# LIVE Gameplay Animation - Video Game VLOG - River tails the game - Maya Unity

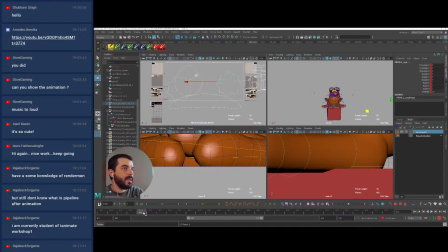[87:42]
we have the guys being hit and it goes into a loop, and during the loop I want the expression to feel a little bit lost. And
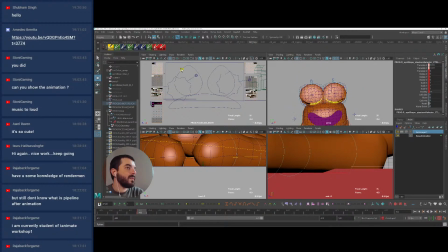[88:02]
I wonder if well, maybe just by moving the pupils close to one another and make the dude look a bit cross-eyed.
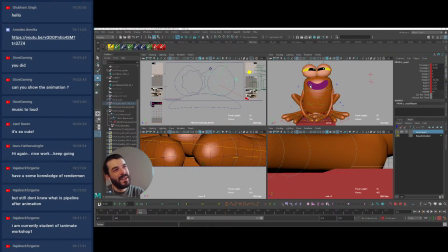[88:18]
There you go. But it looks a bit too smarty and I don't want it to look smart. I want it to look a little bit more lost, so I have to make do with the expressions I already have. Oh, this one. I think this one could work.
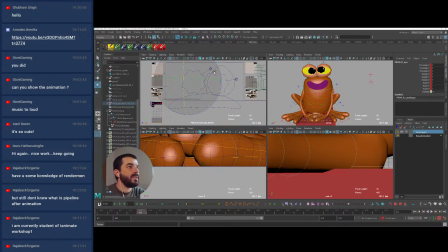[88:40]
There you go. Yeah, I think it could work. I'm just going to rotate it. There you go. And maybe I could try and see what happens. If I scale up the pupils, how does it look like? Does it look less in control?
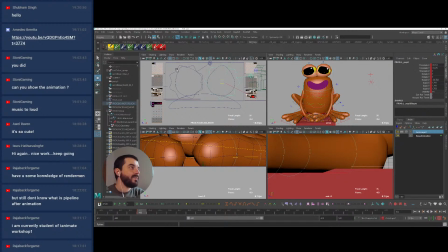[89:00]
It looks a bit stoned, I have to say. So maybe I can scale it down, make it even smaller, and maybe I can make one a lot bigger than the other,
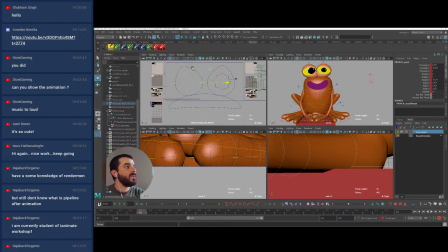[89:16]
and go towards a cross-eyed pose. Yeah, I think something like this could work.
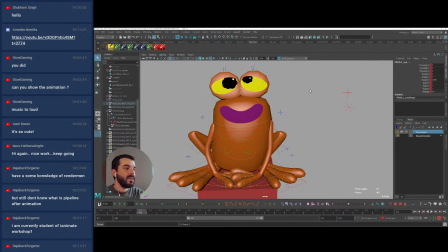[89:28]
It's not excellent, but it gives me an idea anyway of the state of where the character could be right now psychologically. So it will open up. I really want to keep that blink for a little bit longer,
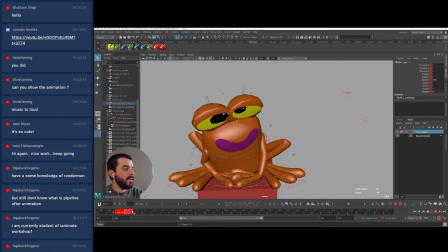[89:52]
and then in fact for a lot longer.